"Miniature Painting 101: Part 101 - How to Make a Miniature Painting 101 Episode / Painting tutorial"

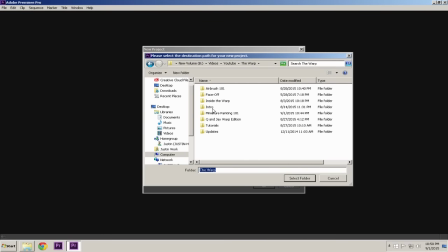8:24 I start, of course, by naming the file, put it in the correct area of my computer. I like to keep my stuff organized.
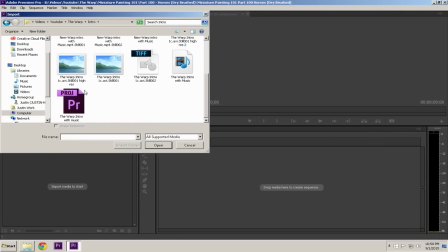8:30 And then I import all the files I need, starting off with the specific channel intro. So in this case, it's the warp for this particular video.
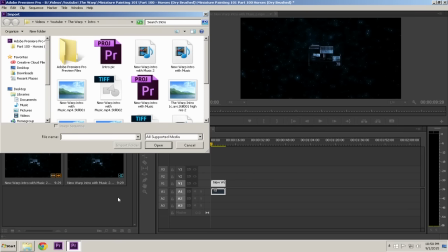8:37 So the warp intro first, followed by the intro for the specific type of video.
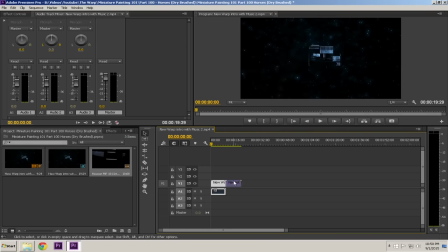8:40 So next, it would be miniature painting 101. one so my mini training 101 intro and then finally the one for that specific tutorial so in this case it'd be the one I just rendered part 100 for horses put that in next and of course make sure they're all set to the correct scale
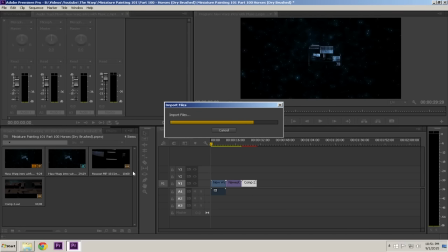8:54 of video next import all of the parts of that particular video drag
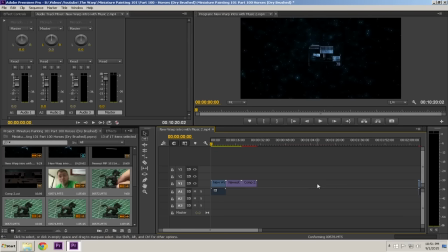8:59 and drop them into the project so make sure all the correct episodes are in yep and as you see now the next I just changed the speed of them I scale them to the correct
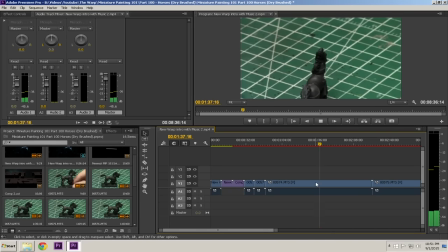9:11 scale that way they're all 720 the way I like them and then I will make them all the correct speed
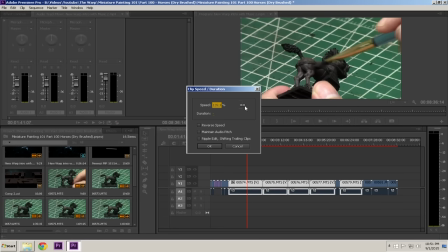9:18 so I will increase the speed of all them because otherwise it would just take way too long to show the tutorial so in this case I'm going to increase them to about 230
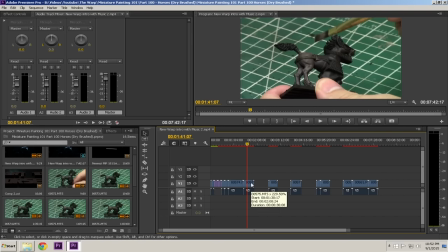9:25 percent it's a little high for my normal videos I usually go 200 percent so it's twice speed but this way it just makes it a correct
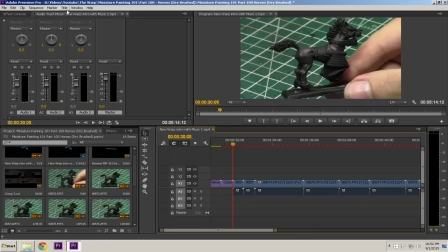9:31 length of the video or an at least a good length for this particular video and then I remove all the excess spaces and then it's time to
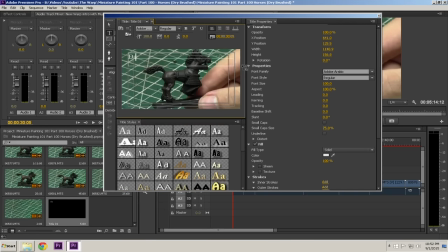9:38 put in all the titles of the specific paints that I use in this video. I start off with, I use the font transformers and I like to keep them in the right corner and pretty small.
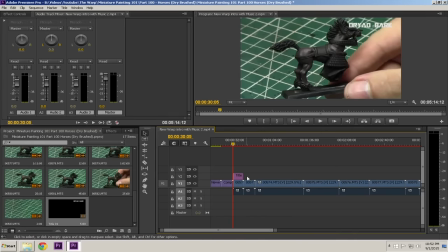9:48 In this case I start with dryad bark and then I will just drag and drop that throughout the entire segment of that clip. That way you know that when I'm painting the miniature in this particular area it is dryad bark.
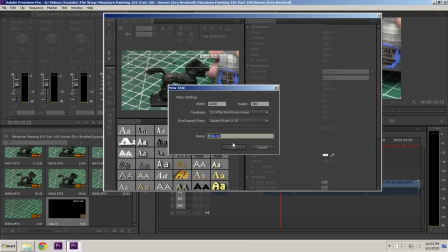9:59 And then all I simply do is change it one at a time adding new and new titles
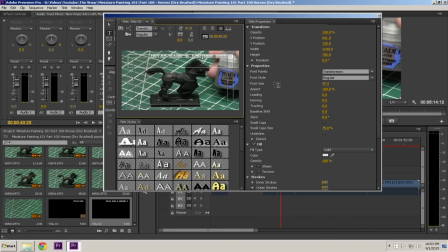10:03 one at a time and keeping that same font in the same location by creating a new one based on the previous particular video and that's it so now that the everything is put together and edited nicely I will now do the voiceover we're using my snowball microphone it's pretty awesome I love it so yeah I'll just use that quickly do the voiceover as you can see and that's pretty much miniature painting 101 in a nutshell so let's go
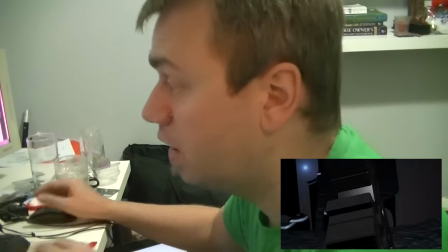10:30 ahead and do that now hey everyone welcome back to
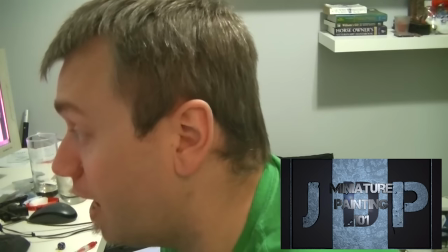10:35 miniature painting one-on-one a series of videos where I teach you all about painting miniatures from start to finish and everything in between and this is part 100
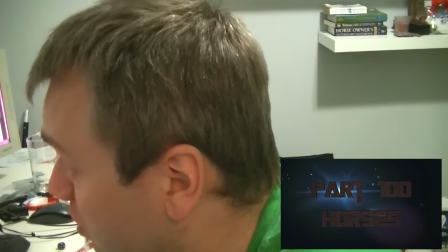10:43 we're in the triple digits I can't believe that people horses how to paint horses using a dry brush approach as opposed to the layer
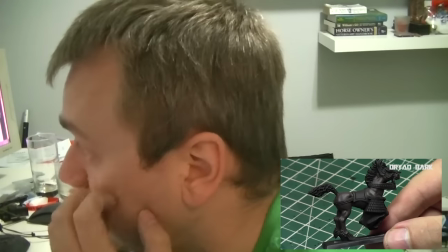10:52 approach that I showed you last week so we start off by this model entirely I base coat entirely with dryad bark I
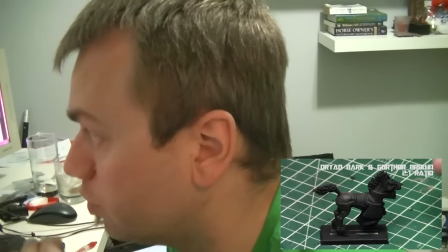10:59 showed you last week where I painted all using a nice thin down approach with dryad bark so now I'm going to take so as always thank you so much for watching
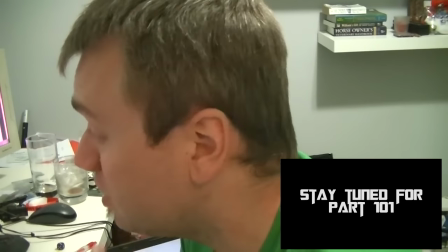11:05 this episode of miniature painting 101 i really hope you enjoyed it stay tuned for next week's part 101 which is just around the corner where
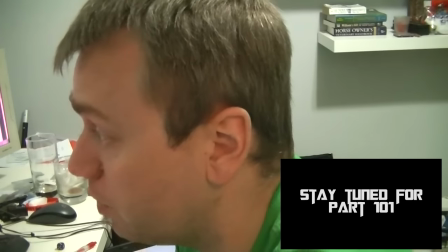11:11 we're hit 101 people leave comments in the comment section down below of what we want to see in future videos i'll do my best to make sure that
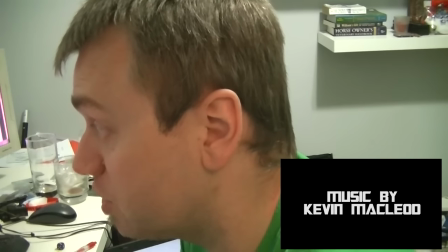11:16 every suggestion happens so thank you so much for watching this episode next time this is jay saying happy painting everyone so
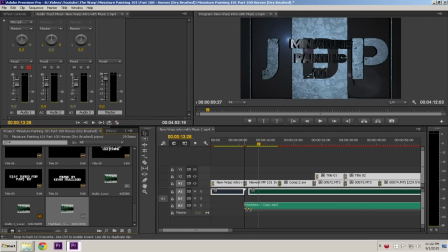11:23 when the voiceover is completely done i then import the song associated with the video type i have a different song for each type of video miniature painting 101 for example uses the song hack beat from kevin mcleod so i now import it in drag it into the scenario make sure that it is long enough so that it
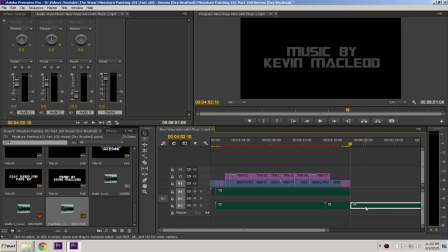11:37 covers the entire video and then of course I have to drop it down so that it's the appropriate volume because obviously you want to hear my voice more than the music and occasionally I have made this mistake in the past and it will call me out on it when the music is too loud so now that it
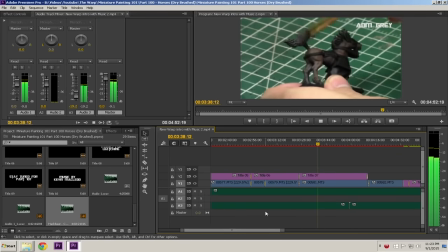11:50 is correct one and I drop it down to the correct decibels as well I usually drop it to minus 20 in my
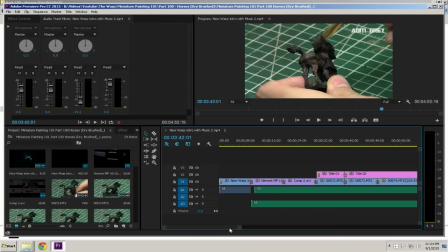11:57 videos so that way it I can do that and it's all it's all okay hear my voice
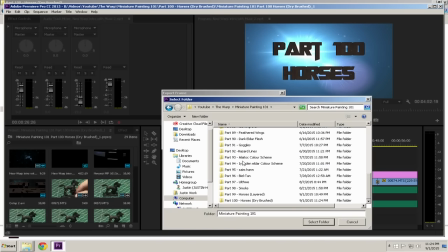12:05 clearly over it so then I just make sure to record a JPEG thumbnail for this particular video that I always use for my uploading and